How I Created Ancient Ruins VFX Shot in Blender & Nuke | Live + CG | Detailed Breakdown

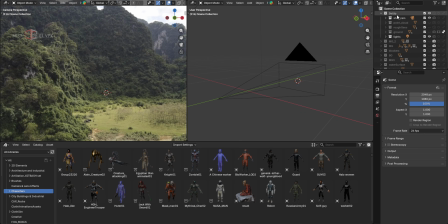I'll turn off this cloud because it will make some confusion. So this setup has the camera, point cloud, and the lights and the rough geometry that I created.
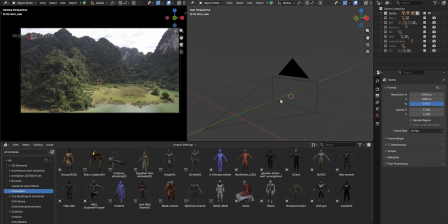So I'll just minimize it and we'll keep the camera on. First thing, let's open the background.
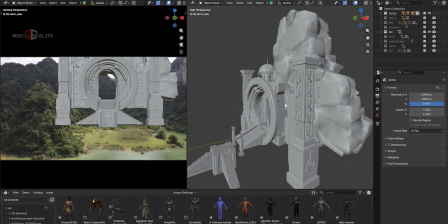I took this lot of elements and added it in the background. So these are basically just in the same depth that we see in the point clouds.
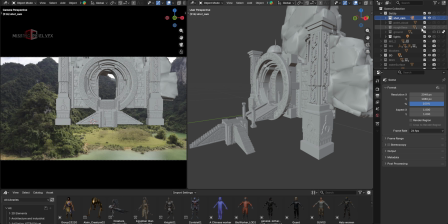So let me open the point cloud here, or just open this rough geo, and in my rough geo,
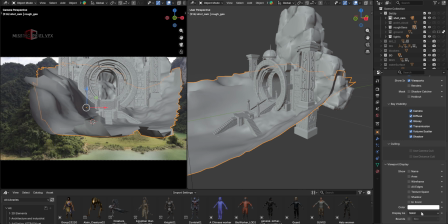like if I select this geo and make the visibility wire, so you will get it more better visibility here.
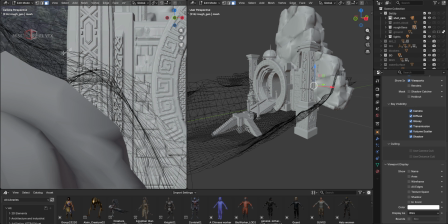So I use this point, like if I select these points, yeah, and exactly I placed my pillar there.
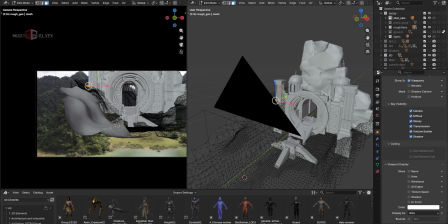So it will be very easy for me when I have this rough geo, and When you have this kind of drone shot and there is no disturbance in your scene, try to create one geometry and it will definitely help you a lot in Blender. I'll also make it so wireframe.
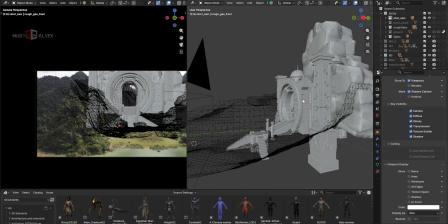So this is my first layer, I mean the background layer, and I use these pillars and some of these stairs and some of these
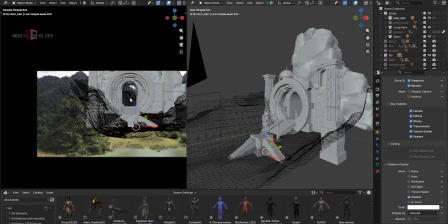extra elements to add some more complexity or make the shot looks more interesting.
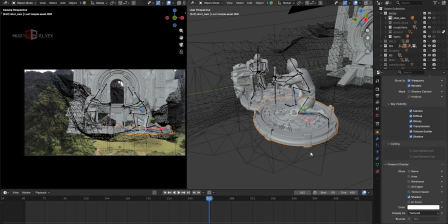And second layer is the midground, and the same process I used. I took this object and used that as a location reference,
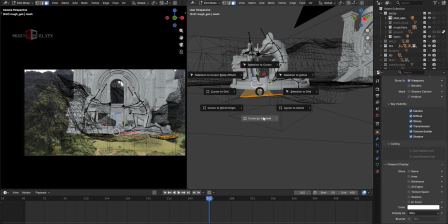and using these points I just selected and shift S and cursors to selected and added those CG object exactly in that position.
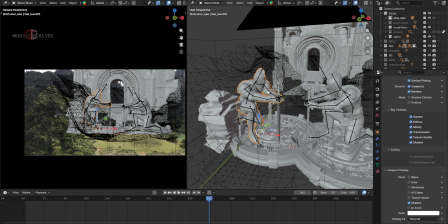So these are from Sketchfab. I took these night models and did tricking using the Mixamo and just made them look like they are sitting on the ground.
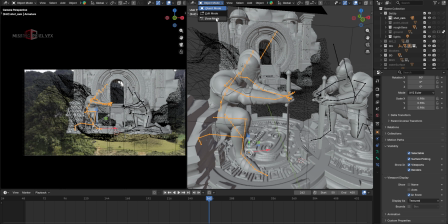I just added this position using the pose mode, just played with some pose mode, and this is how it looked like.
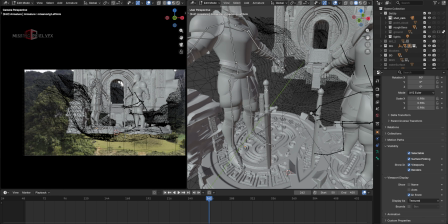And use the sword model as well. This is also free model. These two are free model from Sketchfab.
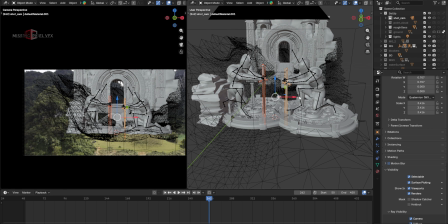I will share the link for these objects. I wanted to make it look like these are the two big structures in front of this castle or this palace or something.
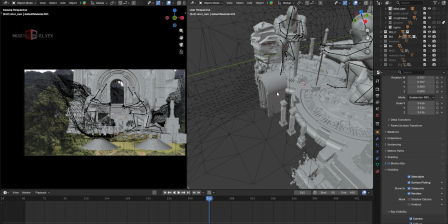And then comes the midground 2. I took these extra elements and added just in front of this to get this more information or this details in front of it. Let me hide the rough geo and it will be more clear.
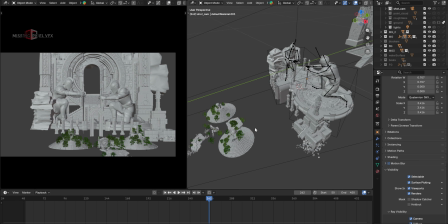And then added midground 3, which is these elements, some vegetation and some stairs like structures.
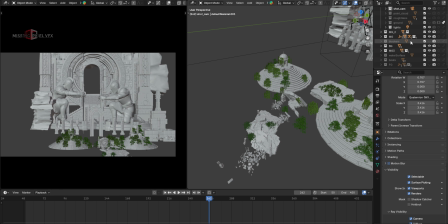And then comes the foreground.
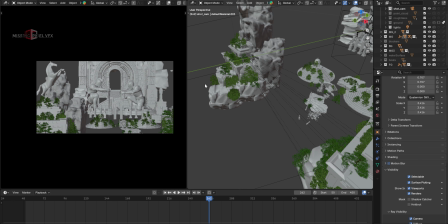So for the foreground I used like extra details because this is more closer to the camera and I wanted to read more better details.
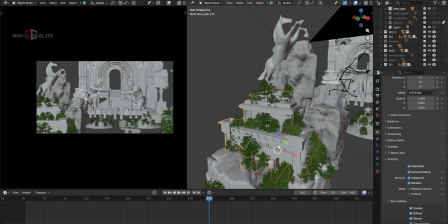So I use this horse model and then some of these nice structures which gives more cinematic look to the shot as well, because this information gives a lot of depth to the shot, and that is the reason I wanted to more object in the more detailed object in the foreground.
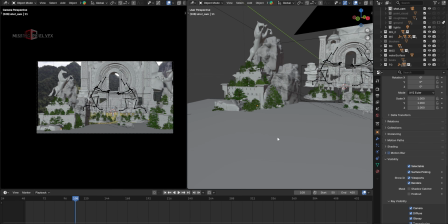And then for the water, I use this water surface, added some water like textures.
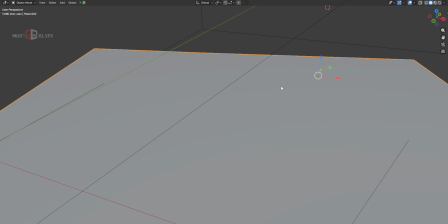Let's go to the material view and I'll turn off this element. So this is just a basic water surface.
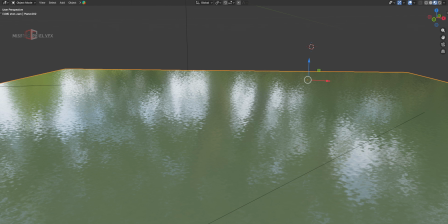There is no much work done in this. And if I go and see it with the shaders,
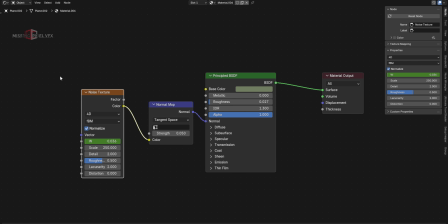so this is just a basic shaders using the noise that I used in my previous video as well, and I added slide animation in the water using the noise. I use this noise pattern. I use this water surface because I wanted to reflect some of the castle inside the water,
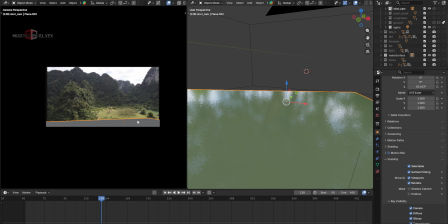because if I see it from the camera angle, it technically should do that thing because the camera angle is like that. And when you are adding a lot of CG details in the background, that should reflect in the water surface as well in the foreground.
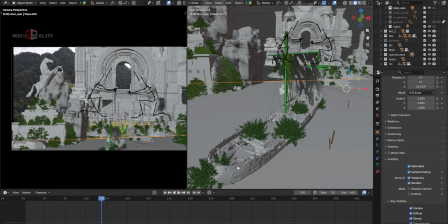And I also added this boat. Again, this is from Sketchfab. I used some boat and that has the cloth.
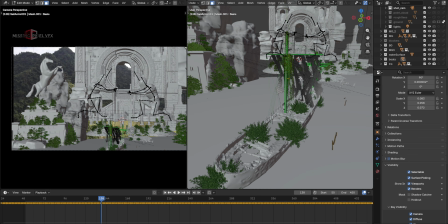So it was a solid object. Then I used the edit method and removed some of the faces to make it look like a stone.
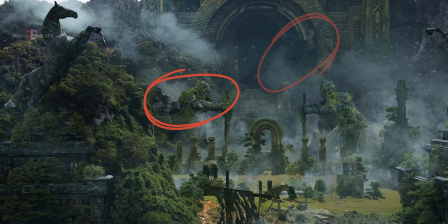As you see, there is a lot of vegetation happening on the nights and the background layer.
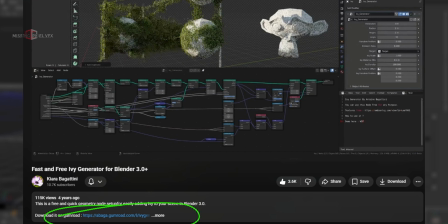I used IV generator, which is the free add-on. I'll share the link for that. And using that, I added a lot of vegetation, which is not heavy.
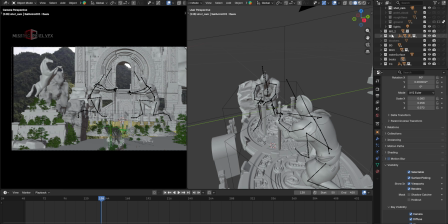So that is one more reason I always have the nice folder structure, because when you have more folders or more layering, that means you have more control to render and file.
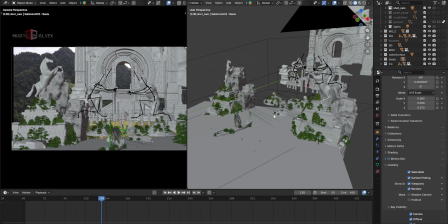There is no chance of crashing the file. And one more important thing, go to the lighting view.